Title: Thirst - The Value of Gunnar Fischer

A reoccurring trend in writings on Bergman's early work is that it took the legendary filmmaker time to find his own voice.
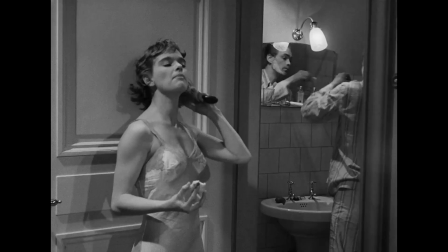0:25 Frederick Gustafsson argues 1949's Thirst, Bergman's seventh feature, is quote,
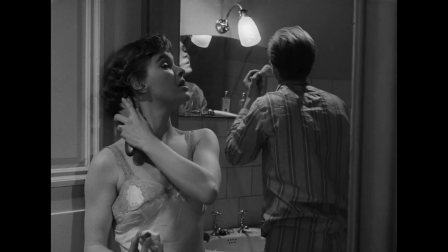0:31 the first that feels uniquely his, specifically citing the film's visual style and tone as Bergman-esque.
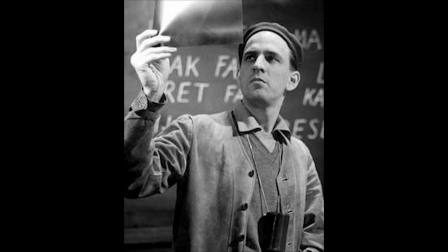0:37 Reflecting on the film, Bergman saw Thirst as crucial to developing his own cinematic voice, claiming, Thirst does show a respectable cinematographic vitality.
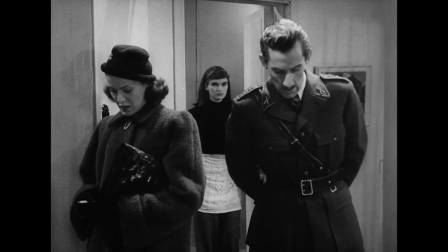0:46 This video will explore Thirst's visual style, and specifically consider what cinematographer Gunnar Fischer brought to Igmar Bergman's work.
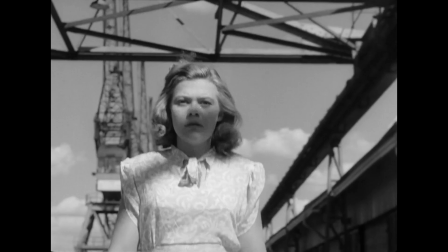0:54 Thirst was not the first collaboration between Fischer and Bergman.
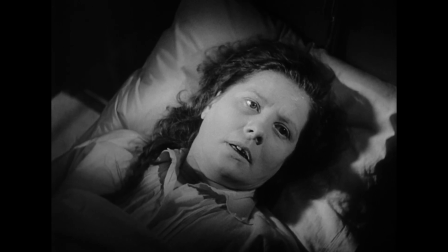0:57 The two had worked together on port of call a year earlier, and Bergman had been developing certain visual hallmarks, like his penetrating close-ups, as early as Crisis.
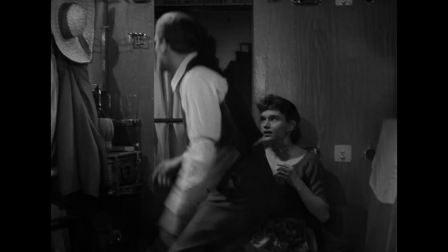1:05 But with Thirst, Fischer helped push Bergman's visual storytelling to new heights.
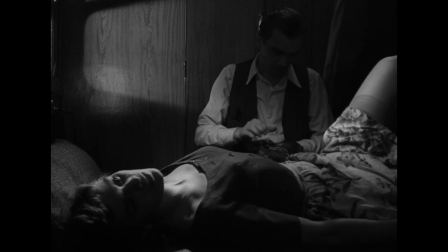1:10 It isn't just that Fischer's cinematography is often quite simply beautiful to look at, but it also captures two key elements of Bergman's storytelling.
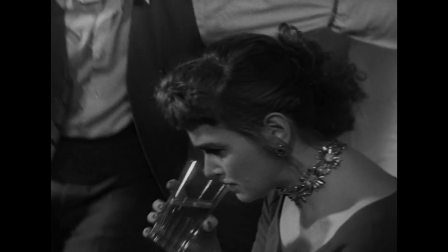1:18 Visualizing interiority and creating discomfort on screen. First, let's talk interiority.
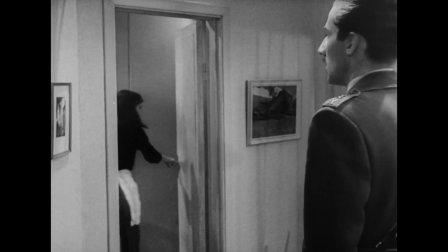1:25 Bergman's characters are usually grappling with intense and complicated emotions, which are hard to articulate,
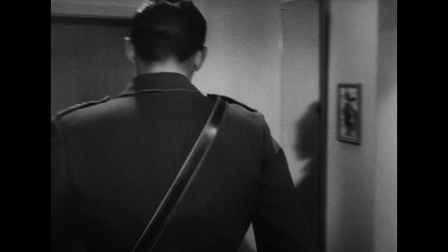1:30 but Fischer is able to offer glimpses into these people, particularly through uninterrupted long takes, which simply observe the characters behaving.
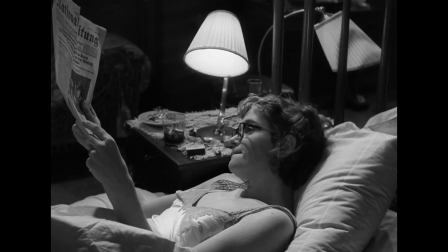1:38 This shot of Ruth unable to sleep as her husband Bertel slumbers is a key example.
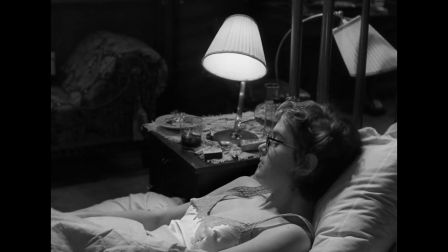1:43 Though not a word is said, Ruth's abrupt movements observed without interruption communicates not all as well for this couple.
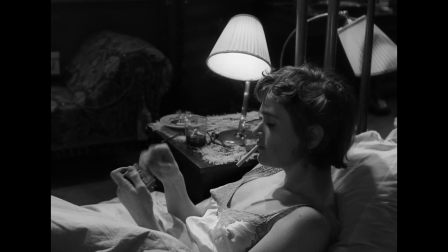1:49 Moreover, the length of time spent with Ruth instead of Bertel emphasizes her frustration and conflicted feelings instead of her husband's.
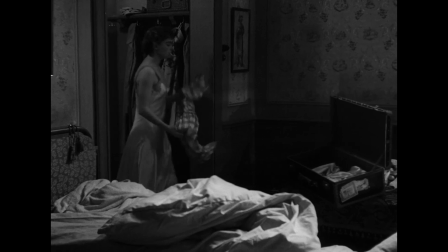1:58 But despite her frustrations, Ruth does not confront Bertel.
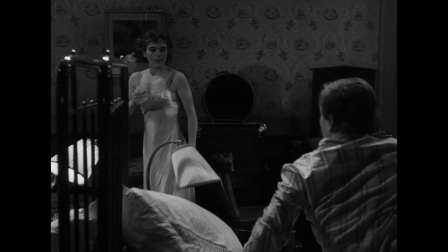2:01 Instead, Ruth begins to pack a suitcase as her frustration mounts, but as Bertil begins to stir,
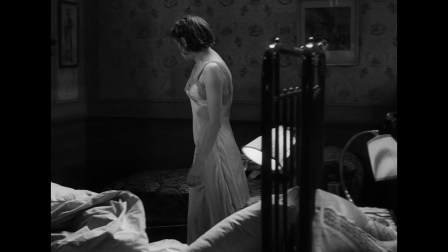2:08 Ruth abandons her packing, returning to putter around the room aimlessly before eventually slumping down in defeat.
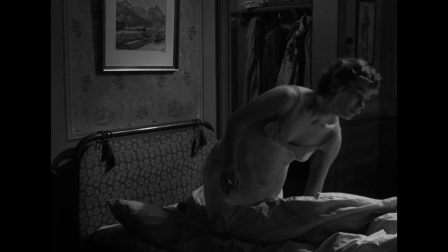2:14 Without any dialogue, Fisher's camera captures a woman's conflicted feelings in her marriage and her inability to make a substantial change.
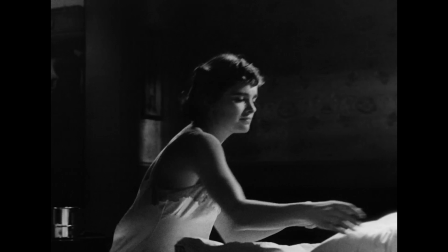2:22 Fisher's high contrast lighting is also crucial for communicating interiority, Like in this scene,
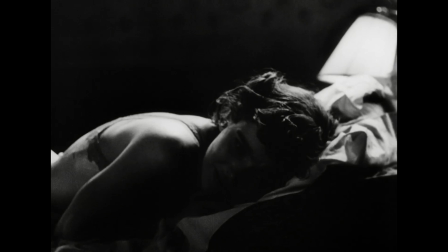2:28 where a young Ruth is tormented by guilt for her affair with a married man, the overwhelming shadow externalizing her moral turmoil.
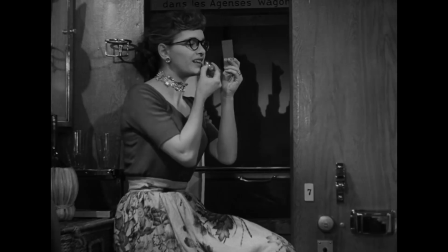2:35 This lighting style meshes with Fisher's contrast of foregrounds and backgrounds,
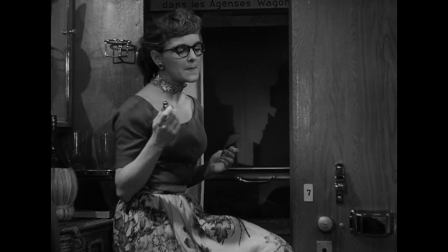2:39 with Ruth and Bertolt's well-lit conflicts aboard a train contrasted against the ruins of post-war Germany in the darkened background.
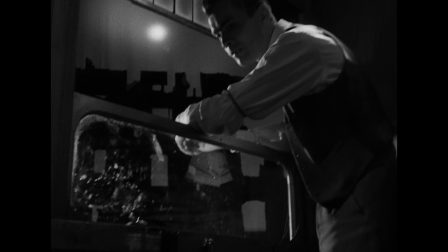2:47 Similar to Port of Call, Thirst positions the central couple's angst in relation to societal problems, though in this case purely through visual means.
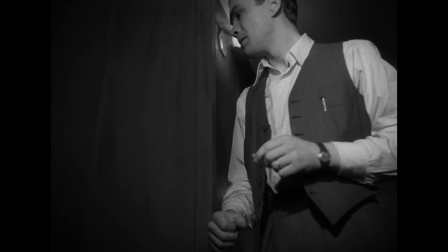2:55 And that angst brings us to the second factor which makes Fisher such an ideal partner for Bergman.
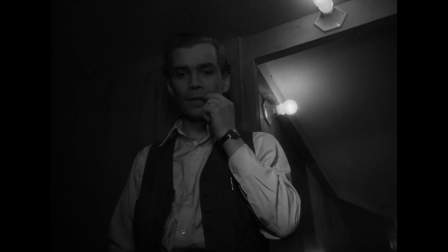3:00 Bergman frequently deals in dread and discomfort, emotions Fisher can render on screen with startling simplicity.
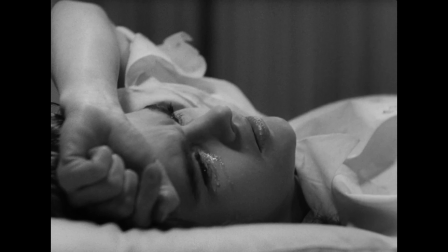3:07 A scene following Ruth's forced abortion is made greatly more uncomfortable by Fisher's refusal to show the nurse's face,
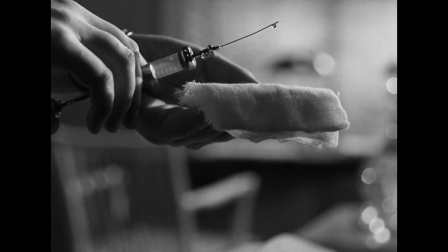3:14 his camera emphasizing Ruth's helplessness at the hands of inhuman, faceless figures.
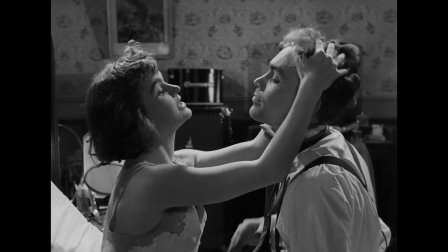3:19 Or take this intimate two-shot, which starts as something of a loving moment for Ruth and Bertolt,
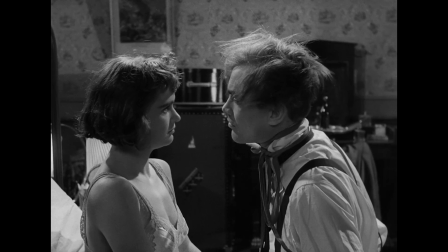3:24 but slowly becomes bitter as both parties pick at the discontent of their marriage.
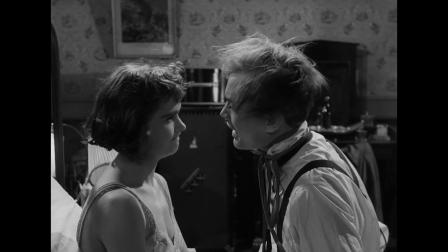3:29 Fischer holding in such an intimate two-shot in the context of this deeply anxious fight emphasizes the mutual alienation of both parties,
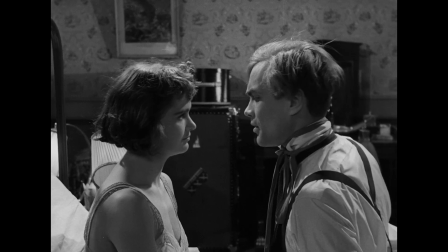3:36 with the lack of cutting enhancing the discomfort of the scene. This also re-emphasizes Fischer's skill for rendering interiority,
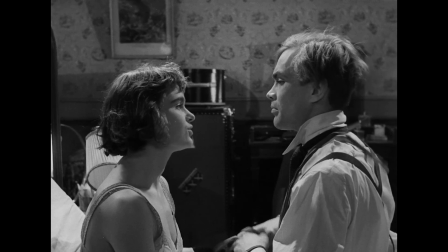3:43 with Fischer's resolve to hold this two-shot for as long as possible, mirroring Ruth and Bertil's stubborn personalities, which keep them locked in conflict.
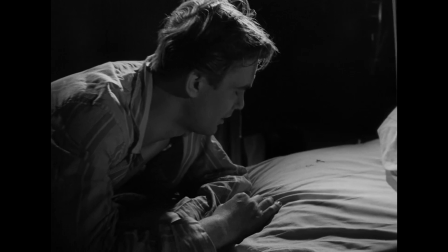3:51 In addition to simply being gorgeous, Gunnar Fischer's cinematography greatly enhances Bergman's storytelling.
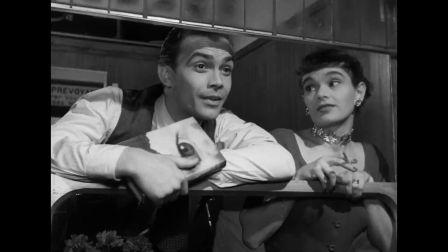3:57 This is especially crucial with Thirst, which on paper is not an especially good movie.
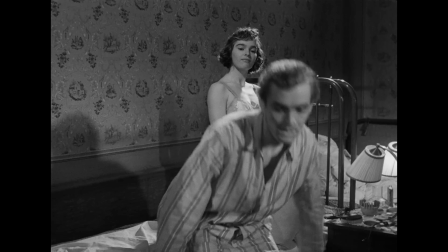4:02 The conflict at hand quickly grows repetitive, and Ruth is also far more fleshed out than her husband.
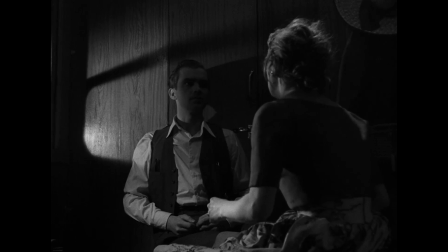4:08 Yet the visual storytelling is strong enough that the film largely works in spite of its narrative shortcomings.
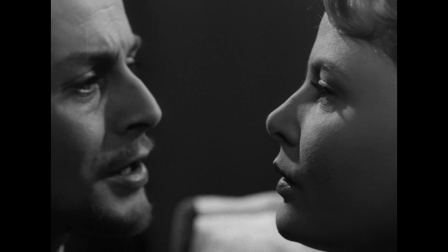4:13 Through choices in camera movement, lighting, and composition, Fisher is able to visualize the interiority of Bergman's characters and amplify their own discomfort.
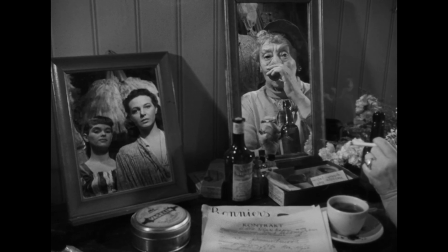4:22 This cinematographic vitality is the value of Gunnar Fisher, and evidently, Bergman agreed.